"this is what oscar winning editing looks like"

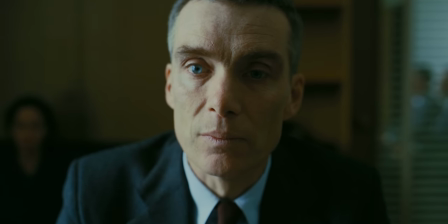0:00 As we begin, I believe you have a statement to read into the record.
This is J. Robert Oppenheimer.
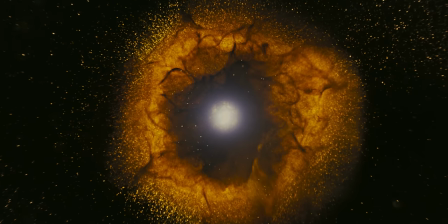0:05 J. Robert Oppenheimer.
Throughout the film, he gets visions of the atomic world, of the possibility of physics and the power it could wield.
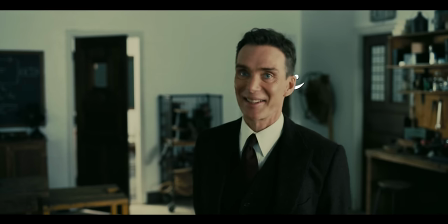0:12 What's the J stand for? Nothing.
And he's excited by these opportunities.
I hear you want to start a school of quantum theory.
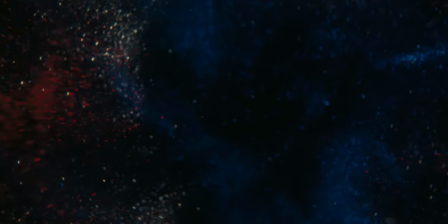0:18 I am starting it. Next door.
We get shots like this that visualize these abstract concepts.
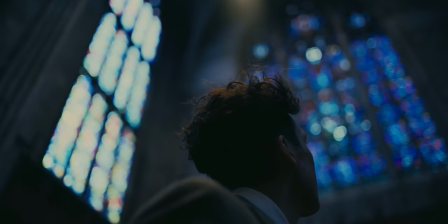0:23 Oppenheimer sees things in sort of different dimensions. But after he's made the bomb, his mindset changes.
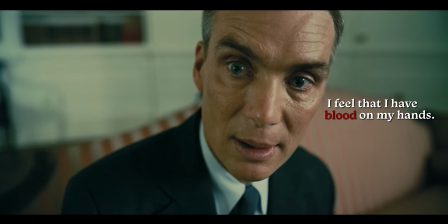0:29 I feel that I have blood on my hands.
Instead of visions of hidden atomic worlds, we get visions of nuclear warfare.
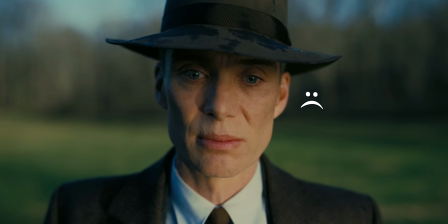0:36 Oppenheimer is no longer fascinated by the power of physics, but horrified by it, because he himself has unleashed it upon humanity. He changed the world forever. We live in a world of his creation. His very perception of reality has been changed and destroyed by what he has created.
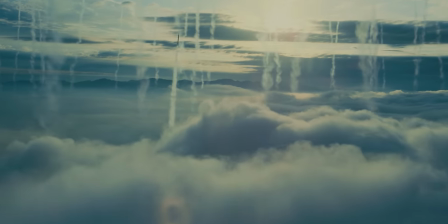0:52 We go from seeing stuff like this, to stuff like this. The film begins with him looking into the raindrops, and we end with this same image.
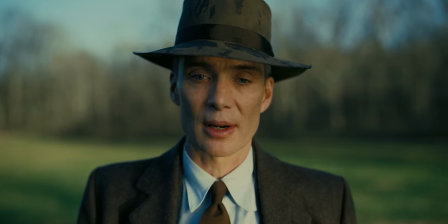1:00 We thought we might start a chain reaction that would destroy the entire world.
Only now, it takes on an entirely different meaning.
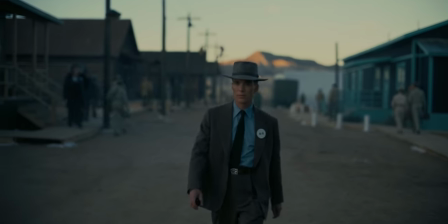1:07 I believe we did.
Oppenheimer is a long film.
One hour, you and me.
With a lot of information.
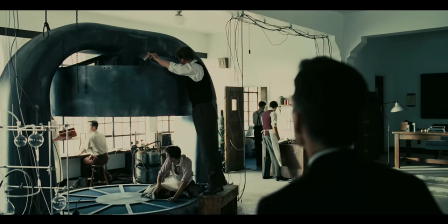1:12 Not kilotons, but megatons.
A lot of characters.
Dr Lawrence. Dr Hopin's Travelliade.
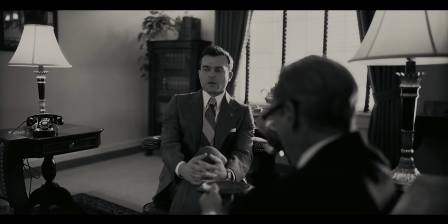1:18 Mr Lomlitz? This is my little brother Frank.
And a lot of plot points.
Well, I've only read the transcripts.
The challenge was that there's so much information and so many different timelines and things going on. But despite this, we never lose track of what's happening. And how do you get that done in three hours and not make it feel rushed or too slow? We never lose focus from scene to scene.
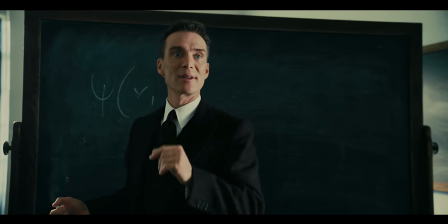1:35 It's paradoxical, and yet it works.
And how does Christopher Nolan and editor Jennifer Lehm do this?
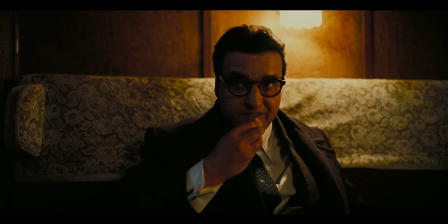1:41 Well, let's take a look at this scene.
This is German you have to seek out. Heisenberg.
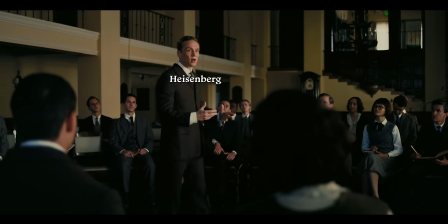1:47 We know where the characters are and who this new character is simply because we get a line of dialogue that telegraphs what the next scene will be about.
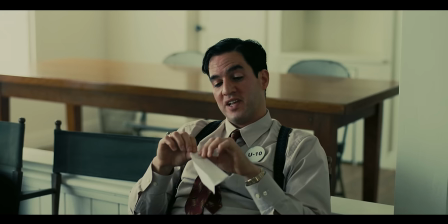1:55 This is German you have to seek out.
And this isn't the only example.
How about we leave it with something new?
They're talking about a hydrogen bomb in this scene.
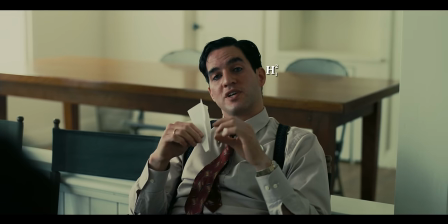2:01 Instead of uranium or plutonium, we used hydrogen.
And in the next scene, they're talking about it too.
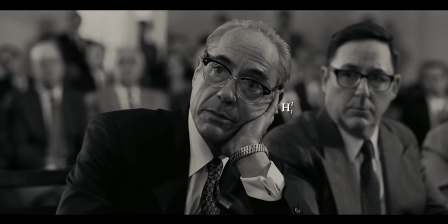2:07 And one of them was the need for a niche bomb program.
Here they're talking about Oppenheimer meeting with some generals.
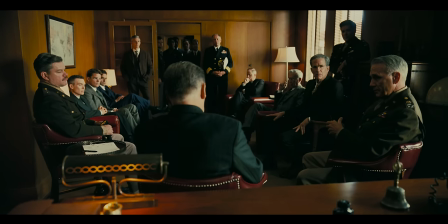2:13 You're meeting the Secretary of Bor.
And in the next scene, he's doing just that.
A pillar of fire, 10,000 feet tall.
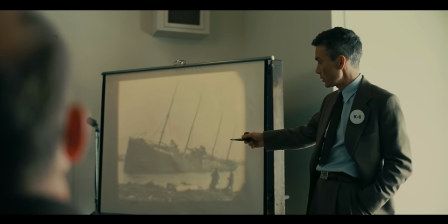2:19 This is just one way the film keeps its focus and maintains a fast pace. But when I first read the script, it felt like five minutes, you know, I just ripped through it.
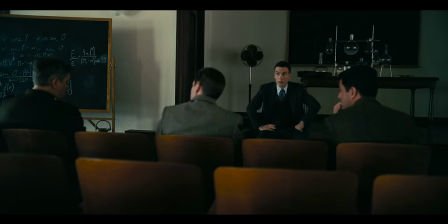2:28 It makes a three-hour movie where almost every scene is just people talking to each other into one of the most intense and engaging films of the year.
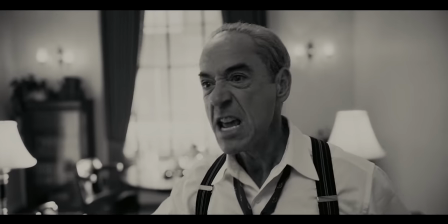2:34 Say, no, we cannot go down this road, even as he knew we'd have to.
And I think that while I was working on the film, I just kept going back to wanting the audience to feel the same way I did when I read that script.
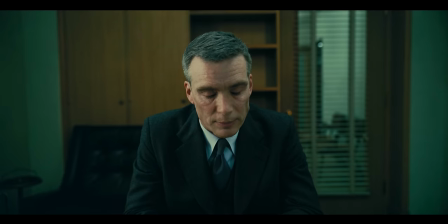2:47 We set forth our... Oh, no, you, you, you, you, you.
And today, we're going to talk about how the editing makes all of this possible.
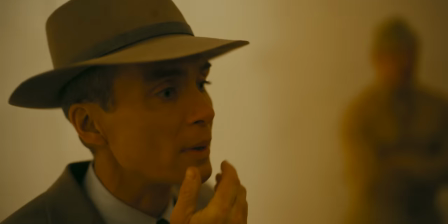2:54 It's so propulsive. You almost don't have time to take breath. You feel completely altered.
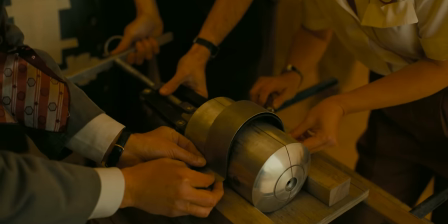3:00 It's a profoundly moving and overwhelming experience watching it.
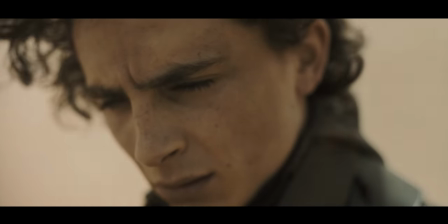3:05 Right now, in Hollywood, it seems there's a trend for long films.
Do you want to go home right now?
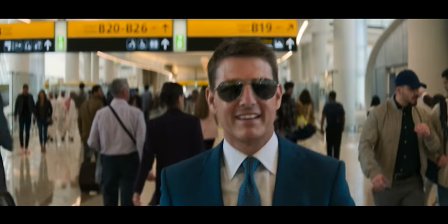3:10 Even big blockbusters seem longer than ever, with the latest Indiana Jones, Mission Impossible and John Wick all clocking in at over two and a half hours.
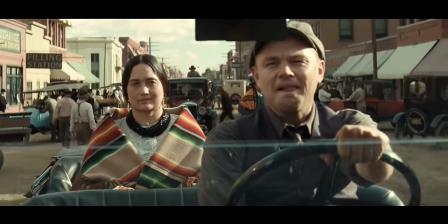3:18 Thanks for putting up with me.
Like it or not, some of the biggest films released in today are some of the longest films.
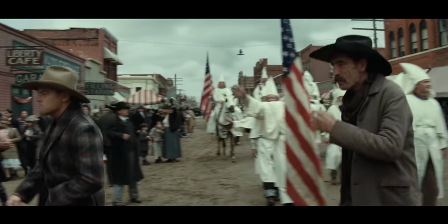3:25 Scorsese uses the long runtime of Killers of the Flower Moon to tell a sweeping story rich with historical detail.
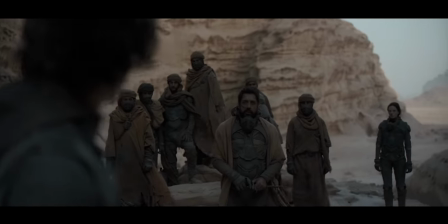3:34 Films like Dune and Avatar 2 use their extended runtime to create intricate and captivating story worlds.
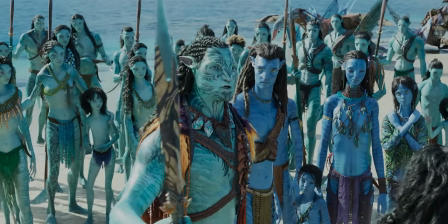3:40 Teach them our way so they do not suffer the shame of being useless.
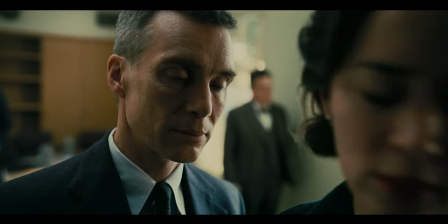3:46 And Oppenheimer uses its three-hour runtime to tell a relentless,
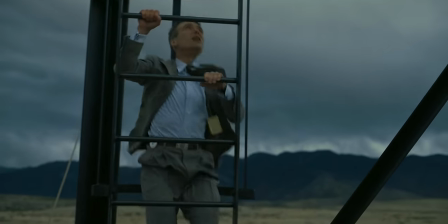3:49 fast-paced story that's simultaneously intimate and character-driven Don't take it, the sheets. and monumental in scale.
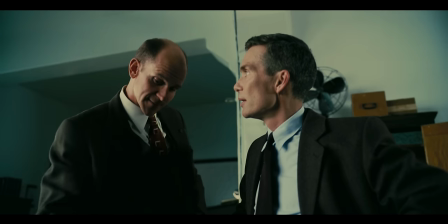3:55 It's packed with information, characters, plot points and themes Near zero. Yet it doesn't seem muddled.
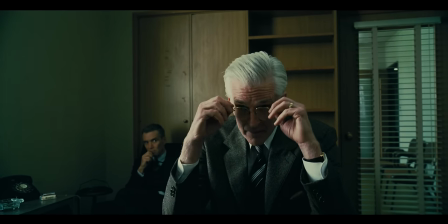4:01 Excuse me, gentlemen, if I become stirred. But I am.
Its focus is precise.
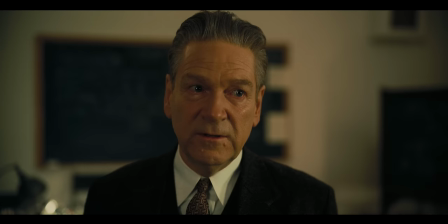4:07 I'm on.
And its story is coherent.
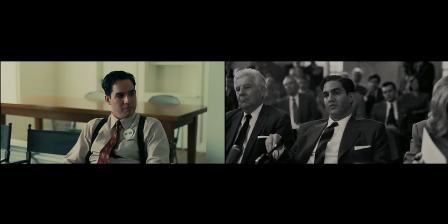4:09 You are an American. Prometheus.
And despite jumping around multiple different timelines, we never lose track of where we are or what we're talking about.
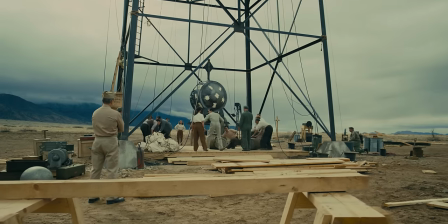4:17 It is a massive story and it's got the cast of Ben-Hur and it spans decades.
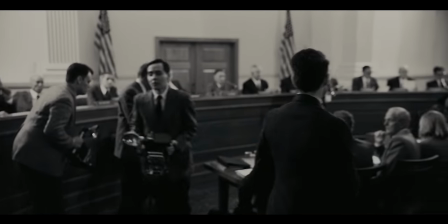4:22 By the end, when all the elements that have been set up come together in this kind of symphonic trinity.
You told me I'd be okay.
You kind of have been guided along so you can fully experience the emotional value of it.
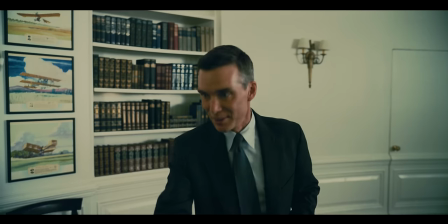4:37 Dr. Oppenheim, it's an army.
What's unique about Oppenheimer is how short the scenes are.
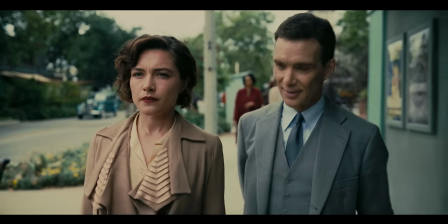4:43 I didn't expect to see you today.
There's usually just a few lines of dialogue.
I have to make an appointment.
And then we move on.
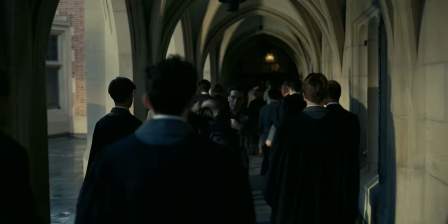4:49 The first sequence is Oppenheimer's time at Cambridge. It establishes that he's a gifted scientist.
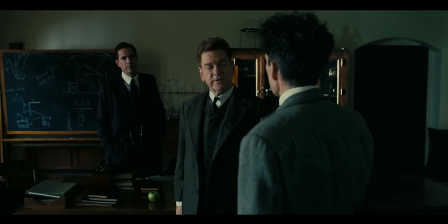4:54 You're at my lecture. You ask the only good question.
But not exactly mentally stable.
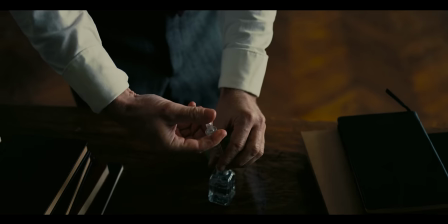4:58 We begin with Oppenheimer in bed, then in the lab where he poisons the apple, then he goes to a lecture,
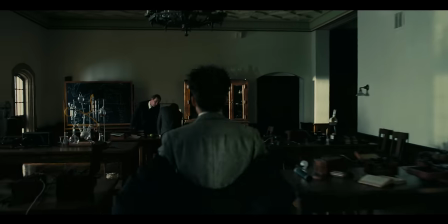5:04 now he's back in bed, before he rushes back to the lab to get rid of the apple.
Where am I wrong?
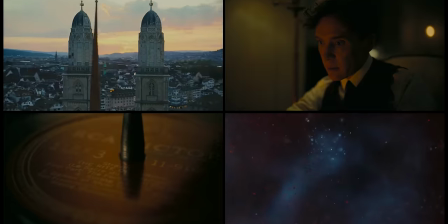5:10 Then we get a montage, which is loud, fast-paced, and visually striking. It serves as sort of a climax to the sequence. For example, the Can You Hear the Music montage. We worked on that constantly. This pattern repeats itself across the film.
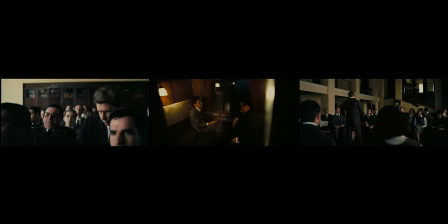5:22 I have to get back to America. Why?
With longer sequences comprised of very short scenes that flow into one another.
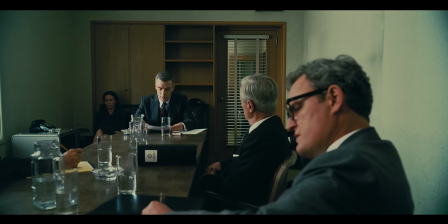5:27 There's no one there taking quantum mechanics seriously.
Before we return to another timeline, which links back to what we've just seen.
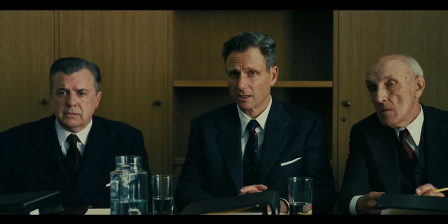5:34 Did you ever encounter Heisenberg yet?
This ensures that no scene is too drawn out.
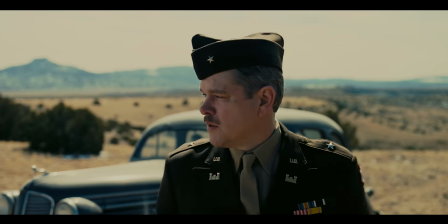5:37 We don't linger in one place for too long, keeping the pacing quick and the storytelling cinematic.
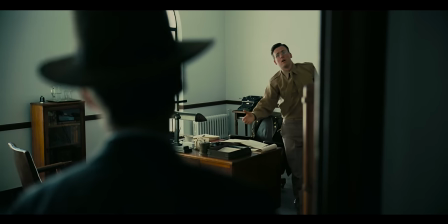5:44 And you know explosives better than anyone in the world.
But these sequences are also self-contained.
I wanted to give you a heads up and a man named Eltonton.
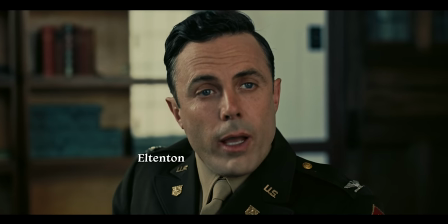5:52 Setting up and resolving plot threads within the same sequence.
So Eltonton made his approach through a member of the faculty here.
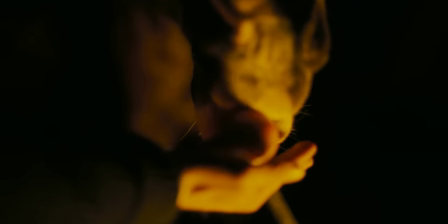5:58 Oppenheimer poisons the apple and then he's reminded of this during his dream and then the sequence ends with him throwing the apple away.
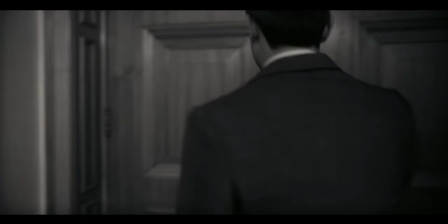6:06 Sometimes sequences start and end on the same line of dialogue. Throughout the film, lines are repeatedly given new meanings.
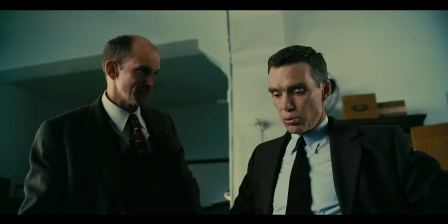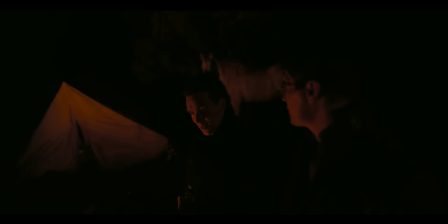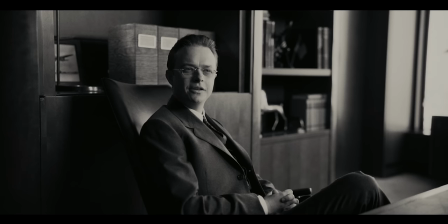6:29 These small callbacks are satisfying.
No burden of proof. No burden of proof.
And make the film seem more connected and thought out.
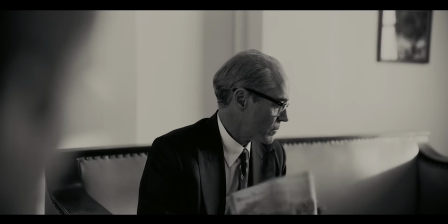6:35 You ain't get caught holding the knife yourself. What was it you said about Borden? You ain't get caught holding the knife yourself.
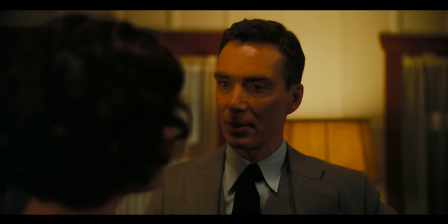6:41 And there's a precise rhythm to this dialogue.
Ownership is theft. Property. Property?
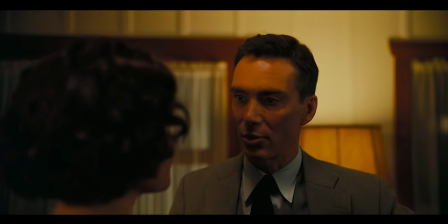6:46 Property, not ownership. I'm sorry, I read it in the original German.
And these sequences are also very focused.
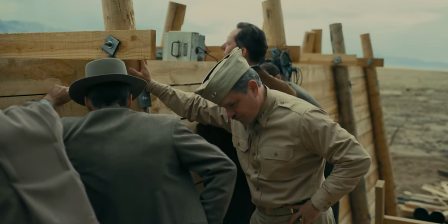6:53 He seemed more focused on heavy water.
Everything contributes in some way to the larger narrative or themes.
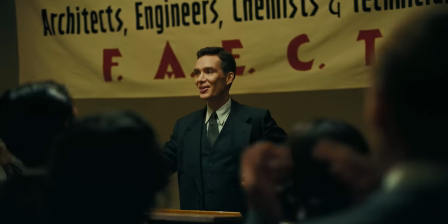6:59 Act 1 is about Oppenheimer's relationships. his interest in communism, and the advancement of physics.
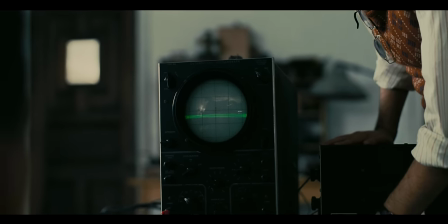7:04 These fission pulses, they're massive.
And every sequence is about one or all of these themes.
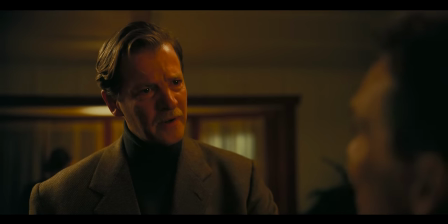7:10 This one begins at a communist gathering.
But I hadn't heard. You're a party member.
He talks to Chevalier about physics.
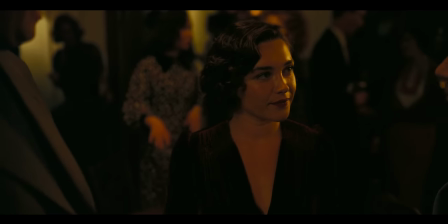7:15 What happens to stars when they die?
Then he meets Florence Pugh.
And Jamie.
They sleep together, and he gives his infamous quote.
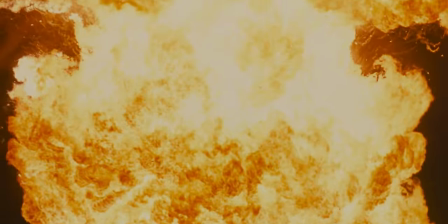7:21 Now I have the condemn.
Which in our minds links to physics and the power of atomic weapons.
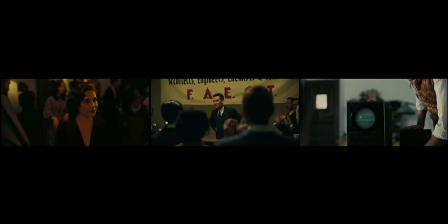7:26 Destroyer of worlds.
This sequence never gets distracted from the key themes of the first act.
Teachers are unionized.
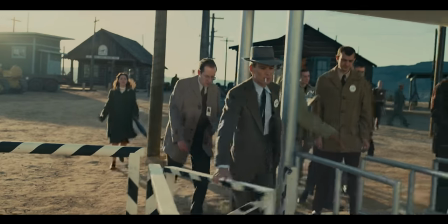7:33 Why not professors?
There's also some kind of connective tissue between each scene, like when Strauss is talking about the FBI taking license plates outside of a communist meeting.
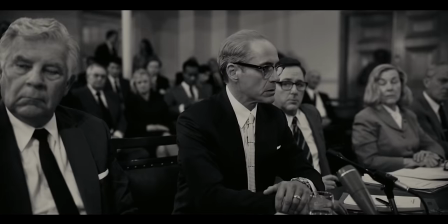7:41 The FBI was taking license plates outside suspected communist gatherings. His name popped up.
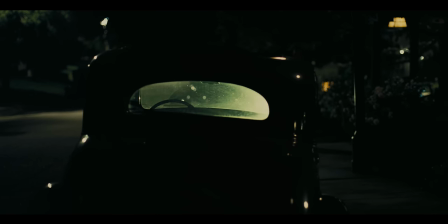7:47 And then we cut to the FBI taking license plates outside of a communist meeting. But it can also be more subtle, like thematic links in the dialogue.
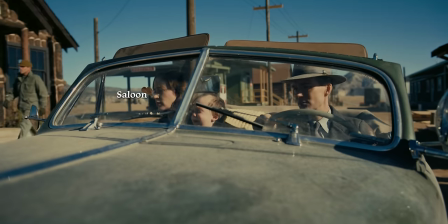7:55 He was the founder of Mayor Sheriff's. All it needs is a saloon.
They can even use music to mark a transition.
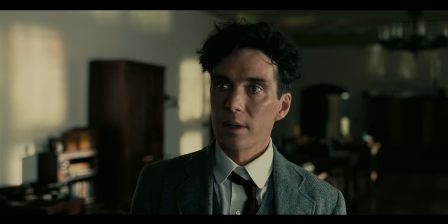8:00 Can you hear the music, Robert? Yes, I can.
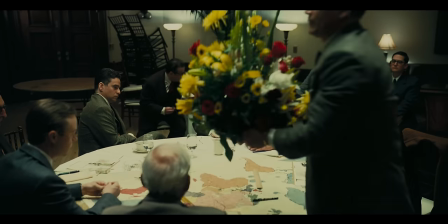8:07 The film is dense with information and characters.
William Borden, Joint Committee on Atomic Energy.
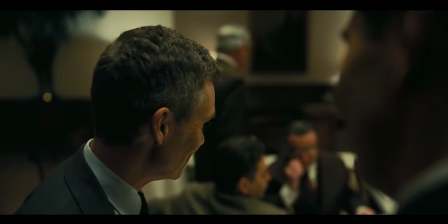8:12 But we don't have to remember every small detail.
Oh yes, yes.
In editing the film like this, the information kind of washes over us.